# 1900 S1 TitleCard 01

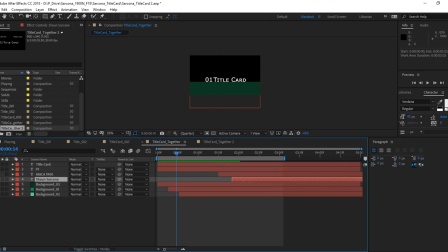If I pull it here, like that's really far off, and I'll make this bigger so you can really see it.
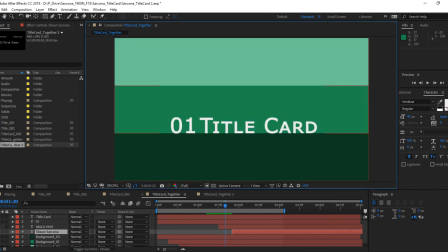And I'll set this to fit. Control 0 doesn't fit, whatever. All right, so it goes doot, doot, doot, doot.
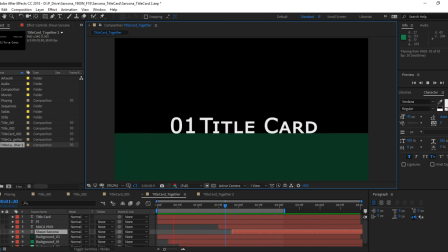Like that's like really far off. And by the time that happened, the viewer's eye is starting to wander, like, where else am I supposed to be looking?
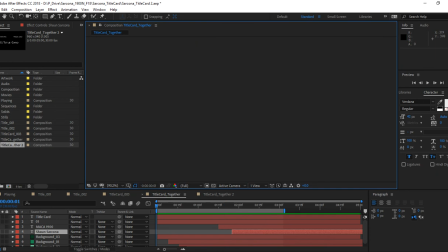Because something's, I'm sure, is going to be happening. So what I'm doing here is it goes doot, doot, doot.
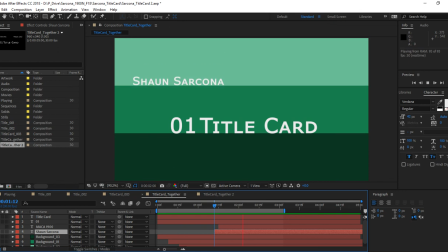Bump. See? Okay, so there's a kind of like rhythm to how that's coming, and it makes everything kind of make sense. If I move it over 2 frames, I'll move it over 3 frames.
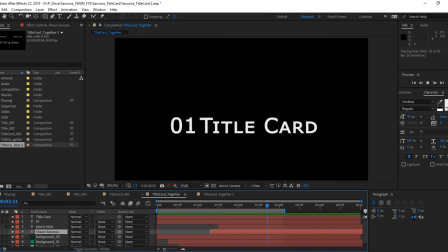All right, that might have been a little bit quick.
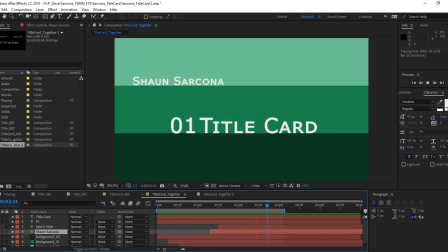Like that one's way too quick, because the second it hits, the other one comes down. And so the viewer whose eye just got to the top, now they have to like look down.
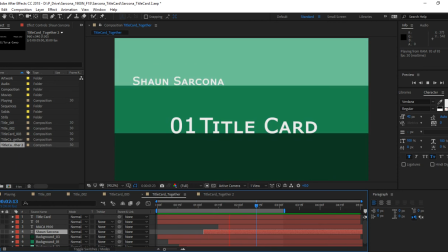Okay? So So I'll move that over. I'll move 1900 over. Where'd 1900 go? Oh, I turned the eyeball off. There we go. Perfect.
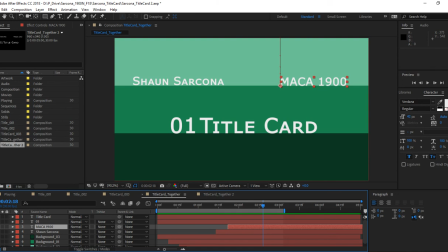Okay? So the eye went up. The names came down. Now we're ready for title card. Sir. Yes. All right.
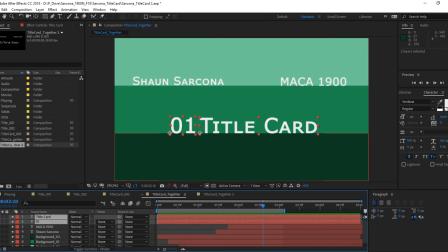Next thing we're going to do, title card, right? So, title card here. Where should our pivots be for this? Did you follow what I meant by having them come in and then scale together?
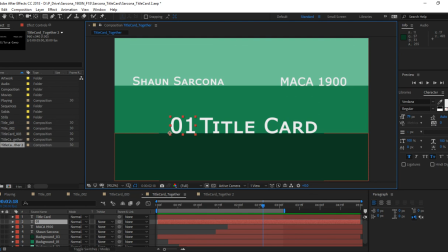Like they're squishing? Okay. So where should their pivots be? The corners? Right where they're going to touch, right? That way as they scale, they'll scale inward and upward. So on 0, 1, what key am I going to hit to change the pivot?
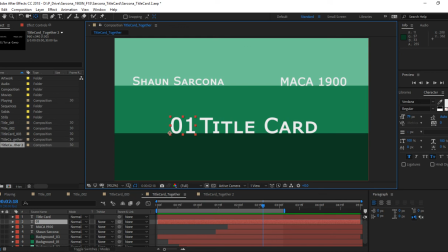Y. A gets you to the anchor point that lets us do this, but it moves it. I don't want to move it. Y lets me actually just pick it up and move the anchor point wherever I want. So I'm just going to double check that the title card's anchor point is in one corner,
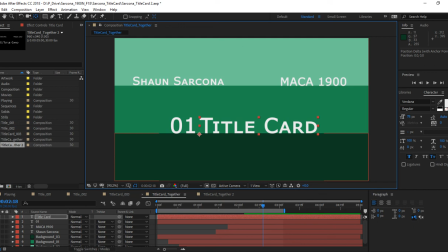and then the 0, 1 pivot is also in that same corner. It was already there, right. When you do the title card one, it should already be in that bottom left corner.
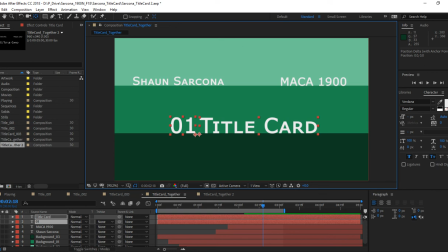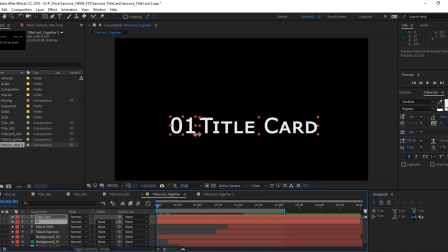but the same corner, right?